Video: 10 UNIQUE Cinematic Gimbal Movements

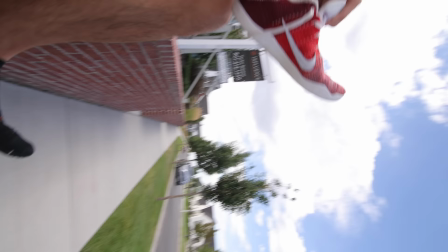So the gimbal movement that we're going to be making is essentially one big circle that maintains the same distance while the camera is always pointed at the subject. Now for this one, we also use the 12 millimeter lens so that we could be close to our subject and still get all of it in the frame. And the way that we program our gimbal to make this movement is by putting it in 3D Roll 360, FPV, or POV mode, depending on your gimbal.
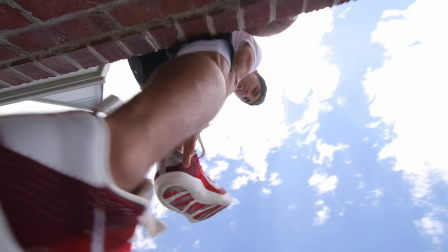Now, I usually turn the motor sensitivity down a bit so there's no sudden jerks while I'm making the movement.
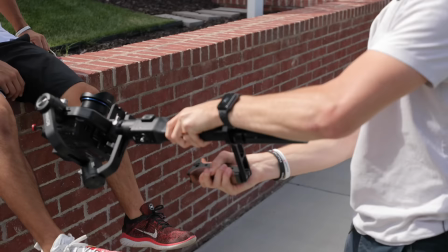Now, the hardest part is placing your hands in a way that allows you to rotate the gimbal without losing your grip or having to turn your entire body.
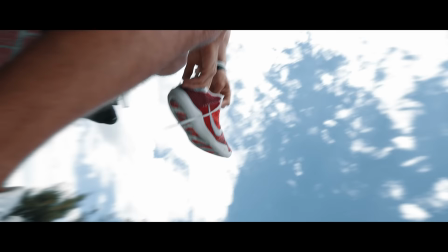Now, obviously, this will take a few takes to make that perfect rotation and keep an equal distance away from your subject while keeping it in the center of the frame the whole time.
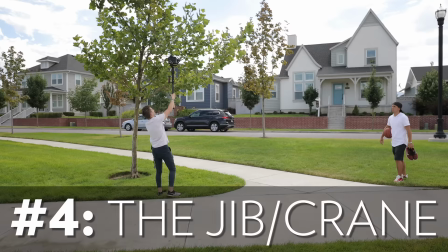Moving on now to our fourth move is called the jib. For this one, we are basically imitating the movement of a jib or a crane.
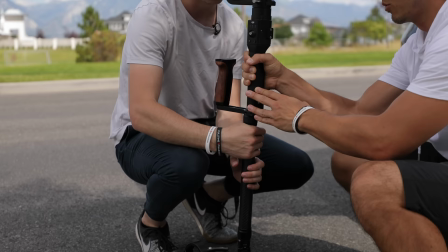So the camera moves from a higher, somewhat bird eye view to a normal eye level. To make this one work, you're going to need a strong extension pole that you can screw in between the grip and the tripod.
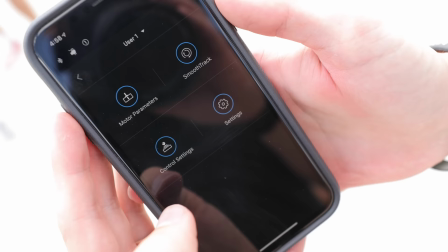We got a $20 version off of Amazon, link in the description. And for gimbal settings, we kept the pan axis activated.
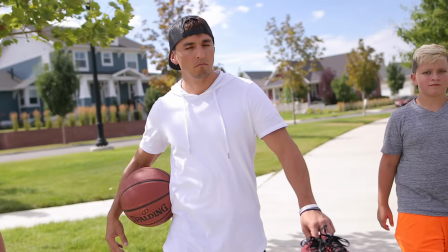That way we could pan while bringing the camera down.
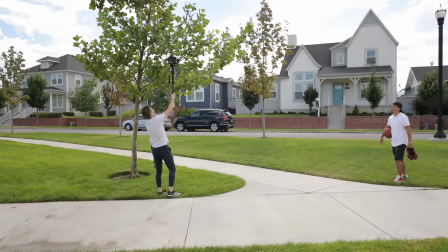And like with most of these movements, this one works best when you have some kind of foreground to work with to help sell the fact that you're moving from a higher to a lower location.
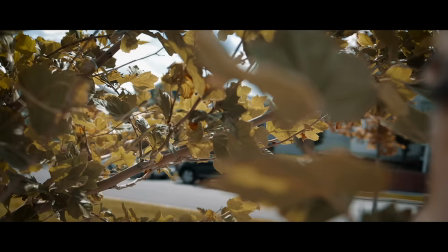So we started the gimbal up high in the trees and slowly brought the camera down to eye level while walking backwards and panning just slightly.
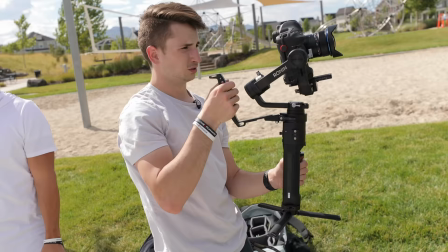Now the fifth movement we did is called the low parallax. Now this movement is a lot like your normal orbiting or parallax movement but this time we're going to bring
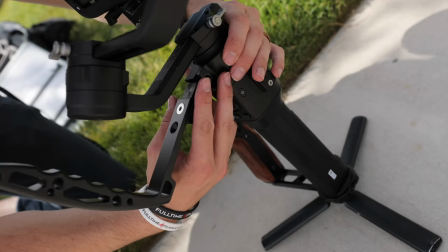our gimbal lower to the ground and add a little foreground to add some more depth to our image.
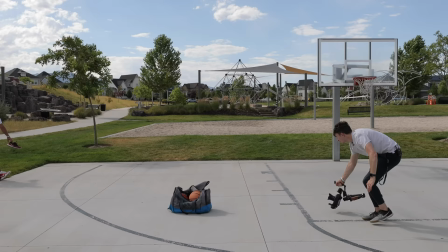So for this specific move I'll attach an extra $30 handle onto my gimbal so that I can more easily hold it in the low mode.
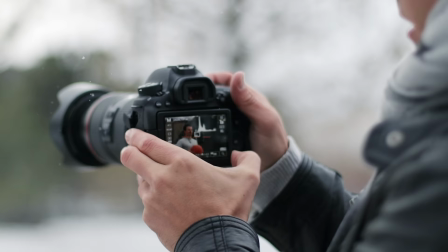Just so you know the Crane 3 already has this handle and if you have a camera with an articulating screen this is a great time to use it.
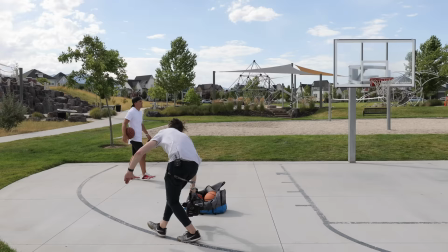Otherwise you'll probably want to attach an external monitor so that you can see what you're filming or you'll just have to guess on your framing like we did for this shot.
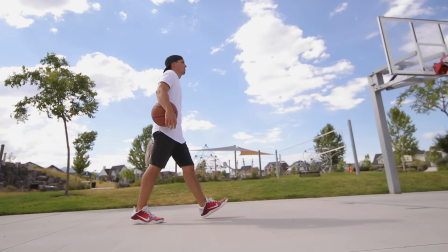Now for this specific shot again we used the wide 12 millimeter lens so that we could see more of that foreground and to make it easier to keep our subject in the frame.
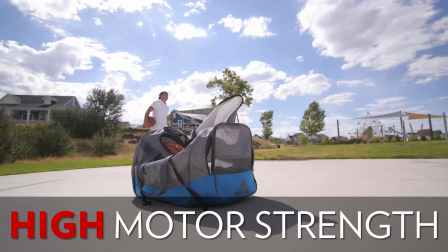For gimbal settings we locked in the tilt axis so that only the pan axis was able to move and again kept our motor strength settings low so that we could get that nice smooth rotation without any sudden jerks.
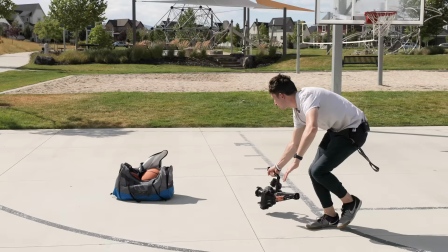Also be aware that when your camera is lower to the ground, any up and down movement will be a lot more obvious, so make sure to keep your knees bent and use them as shocks to absorb your footsteps.
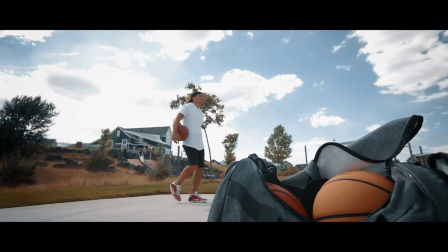And then just do a 180 around your subject while keeping him in the center of the frame and passing along some foreground to help sell the motion.
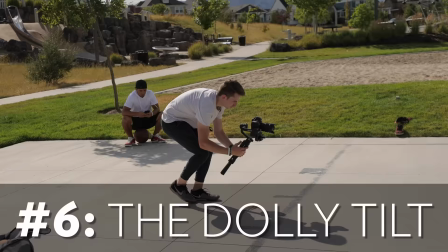Moving on now to our sixth move is called the dolly tilt. For this one we're basically doing either a push in or pull out combined with a tilt near the beginning or end of the shot.
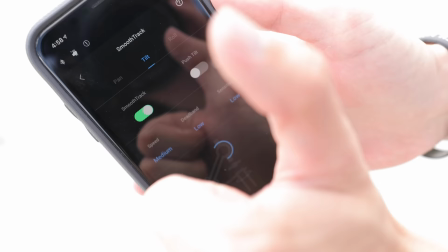For motor settings you can deactivate the pan axis, that way only the tilt motors are activated so that there's no swaying movements happening in your shot.
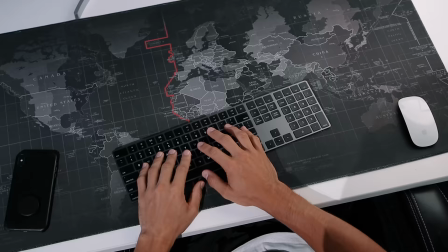Now there's a couple different ways that we can think of using this dolly tilt movement.
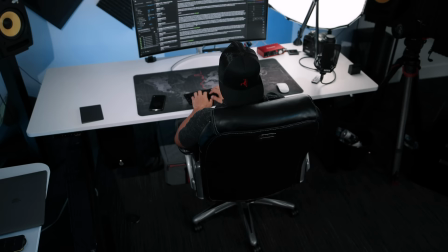The first way is by starting with the camera high up pointing down then tilting it back up towards the horizon while simultaneously pulling out.
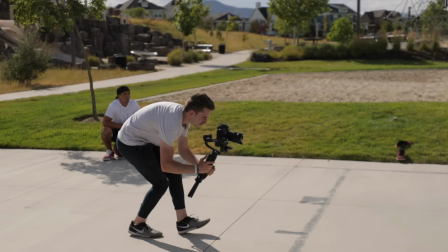It's a great way of showing both what your subject is working on and also the environment where he's working in just one shot.
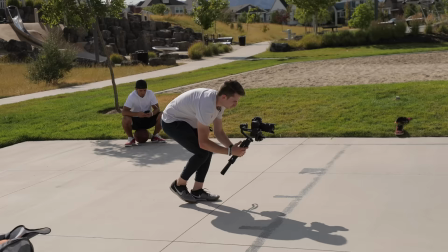The other way you could implement a dolly tilt and the way that we did it in our sequence is by first pushing in while the camera is low to the ground then tilting up towards your subject once he's close enough.
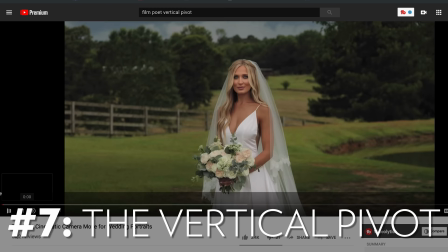This could be a dramatic way to introduce your character in video. All right moving on to number seven is called the vertical pivot.
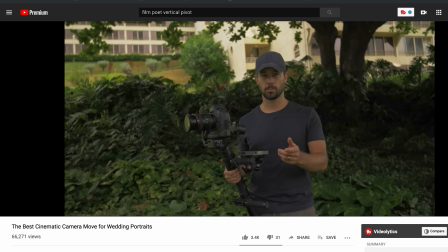Now we actually stole this from the film poet who used it in a wedding video and he also has a little tutorial explaining how he did it so we'll link
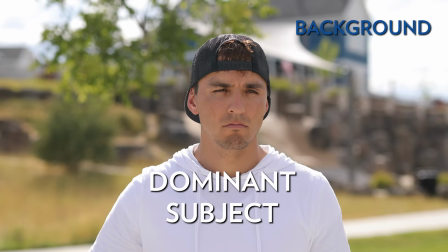that video below but basically all you need for this move is a subject ideally a person a background and some mid ground that
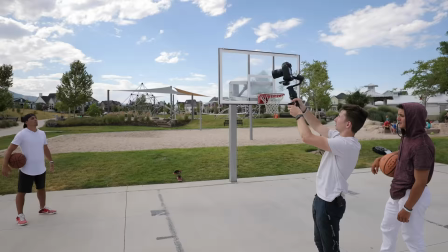can slowly come into frame as you do the movement. Now ideally you'll want to use a lens with a tighter focal length somewhere between a 50 millimeter to 100 millimeter.
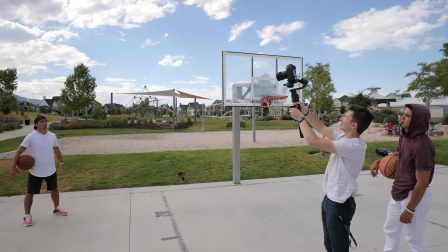Now our starting position is going to be the gimbal raised up pretty high with the camera angled downwards at our subject.
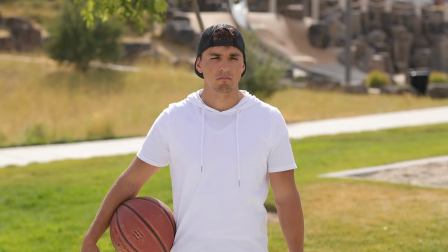Then we're going to push forward while simultaneously lowering the gimbal and angling the camera back up so the subject remains in the same position in your frame. Now this one was probably the hardest shot to pull off and took about 10 tries and still we didn't get it exactly how we want but you get the idea it's just gonna take some practice.
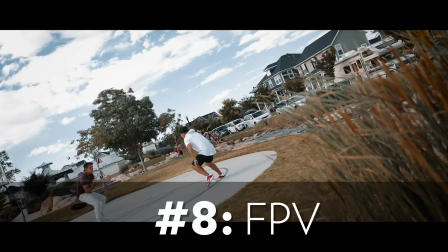The next movement that we included in our sequence is called FPV. This is where the gimbal moves as if it's an airplane flying around.
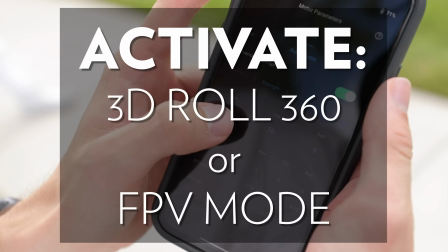Most gimbal shots look really robotic because the roll axis this usually is turned off, but for this one, you're going to activate 3D roll 360 or FPV mode in your gimbal settings.
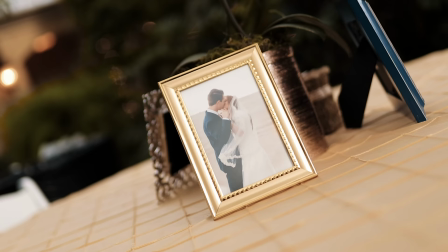Personally, I think this shot looks good when you're flying your camera over a flat object with really shallow depth of field, and you achieve this look by using a lens with a low aperture,
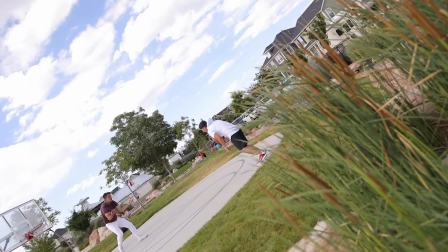in this case a 1.4. And for our example, we're gonna have our gimbal kind of fly into the scene of this intense basketball game.
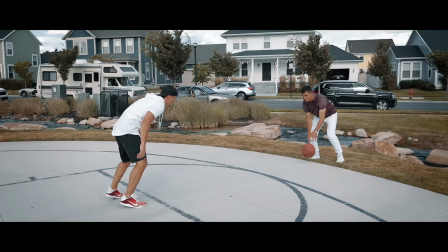And the key here is to just make a long, slow swaying movement so that the camera feels like it's moving freely around in space.
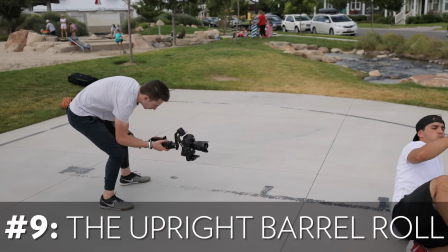All right, moving on to our ninth gimbal movement is the upright barrel roll. Now you've probably guessed it for this one we'll be doing a barrel roll with the camera but we're going to make sure that our subject stays mostly upright in the frame the entire time.
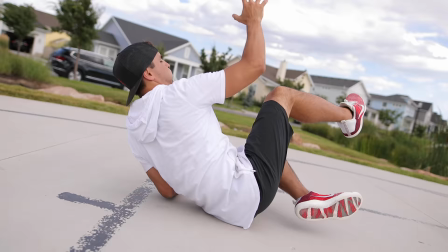Now for settings put the gimbal into barrel roll mode with the motor set to a high speed.
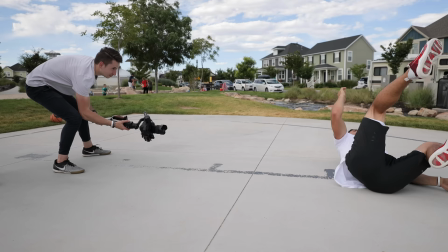Obviously to get our subject to stay upright while doing a barrel roll we'll need him to do a flip of some sort while we capture him from the side profile.
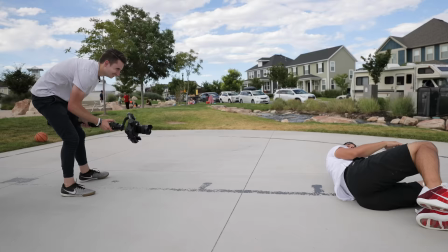Now I'm going to use a fairly wide focal length at 20 millimeters so we can make sure that we capture our subject's entire body.
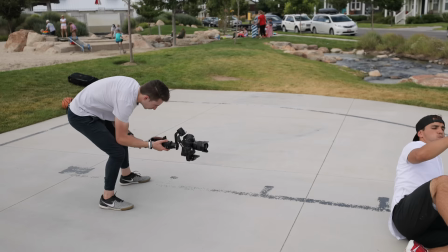Now as as we figure out what level the rotation of our subject is going to be happening at we'll make sure the camera is at the same level then use the joystick to rotate the camera in the same direction if it can't roll fast enough then we'll need to either time the rotation
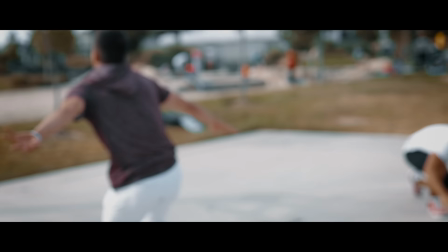differently or increase the speed settings of our gimbal until we get it just right and our 10th and final unique gimbal movement is called the
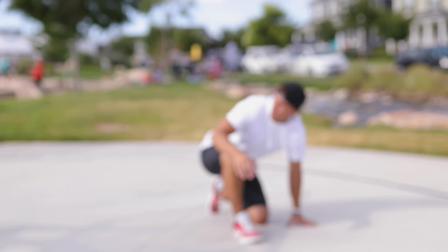shallow pole now this one isn't a super complicated movement but it is tough to execute the movement itself is usually just a push-in or a pull-out
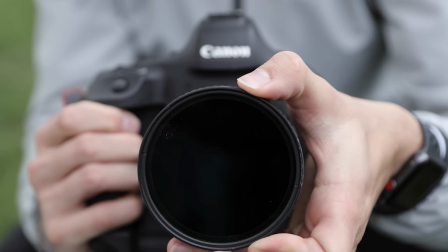but with the added element of a focus change where you manually set your focus on your subject at a shallow depth of field like
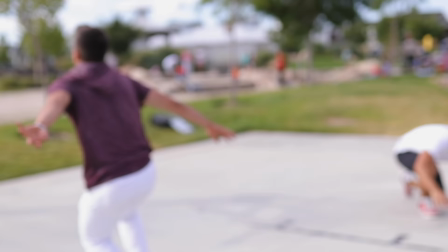a 2.8 or lower then taking a few steps back away from your subject so they're out of focus and then during your shot moving into your point of
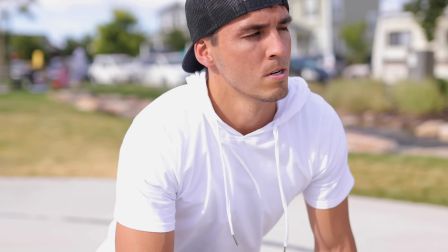focus that you previously set so that they come into focus. The hard part is stopping right on that point where your focus is set so it might take a few tries.
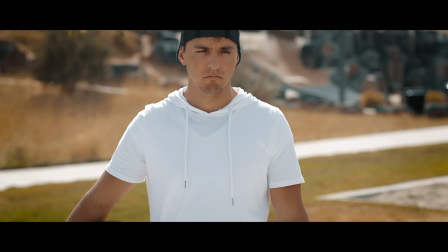Now this one's pretty different from the rest of the shots because of the other shots we either had our aperture set high so that everything's in focus or we use our dual pixel autofocus so that the focus is adjusting to our distance from the subject but for this one we turned off the
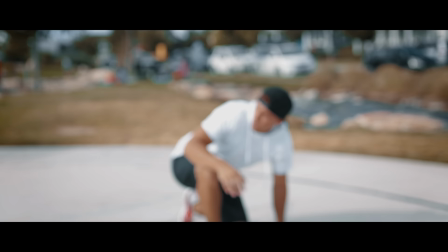autofocus and just set the focus manually for a specific point and then made sure to hit that point at the pinnacle of our shot so there you have it guys those are our top 10 unique gimbal movements big thanks to landon for putting those together for us make sure to go give him
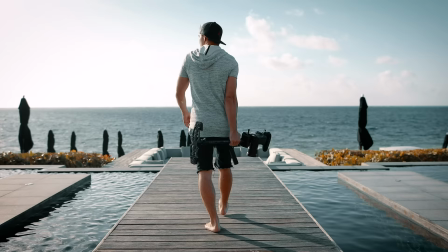a follow at landonbtw to check out more of his work and if you'd like to learn more about becoming a master at achieving cinematic shots and how to
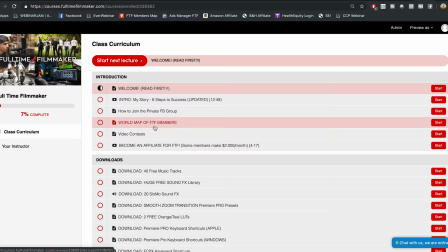run your own video production company you can join our online film school at fulltimefilmmaker.com to see over 300 more tutorials just like this or
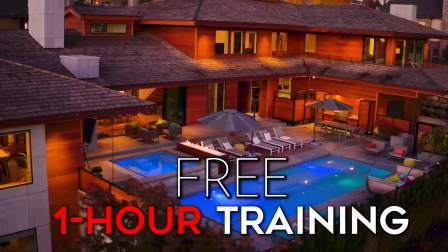to see a preview of what the course is like you can sign up for my free one hour filmmaking training by clicking over here but that's it thanks for tuning in hopefully this helped you come up with some new creative ideas for how to use your gimbal don't forget to subscribe and if you have any further questions please let us know